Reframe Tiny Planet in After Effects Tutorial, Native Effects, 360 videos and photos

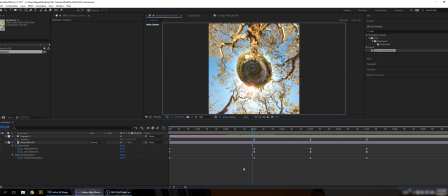[8:12]
Here we have a smooth animation. So the funny thing is, I can, in the photo, I can animate the motion blur.
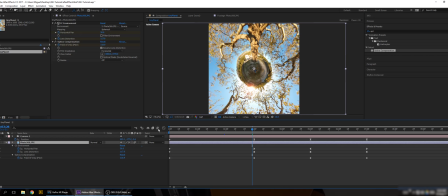[8:24]
I just active the motion blur, and to preview the motion blur, I have to activate it here. And as you can see,
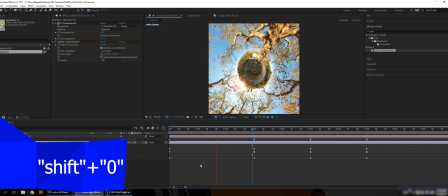[8:37]
it now have a smooth and motion blurred animation.
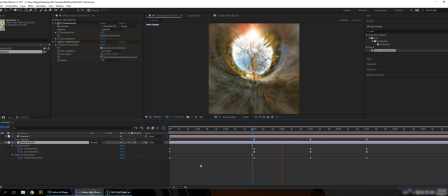[8:46]
It looks like way too much. It's okay in real time. We're gonna just leave it rendering.
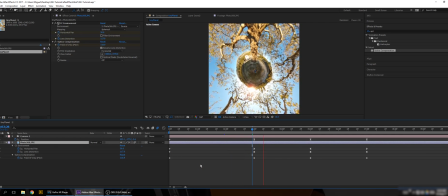[8:59]
There we go. I really like the motion blur effect. It really links all the movements together. So I'm gonna leave it with the motion blur on.
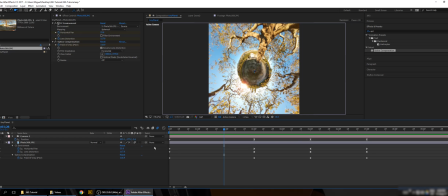[9:15]
And let's export this. To export, I usually use media encoder.
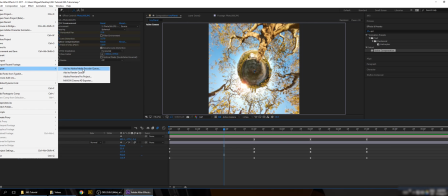[9:20]
So I'm gonna file, export, add to media encoder. Well done, it's done rendering. Let's check it out.
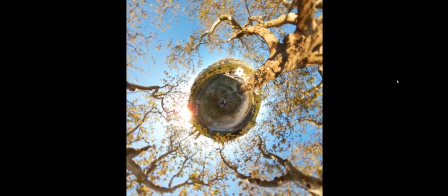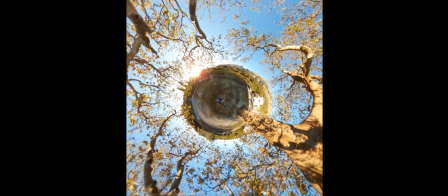[9:41]
Yeah. The motion blur, it makes the image more natural.
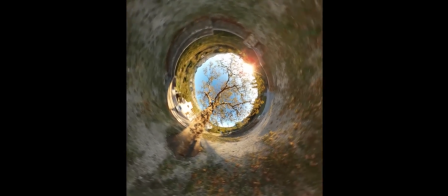[9:49]
I really like it. Really well done. Okay, so we are done here. If you like this content, please drop a like on this video, subscribe if you want to see more stuff like this. If you have any questions down below, I will try to answer. If it's a really complex question, I'll maybe do a video like this one. And I hope you subscribe, because I have a few ideas about this technique in future projects that I want to share with you. So subscribe, and until next time, I am Miguel, and thank you for watching until the end of this video. Really nice.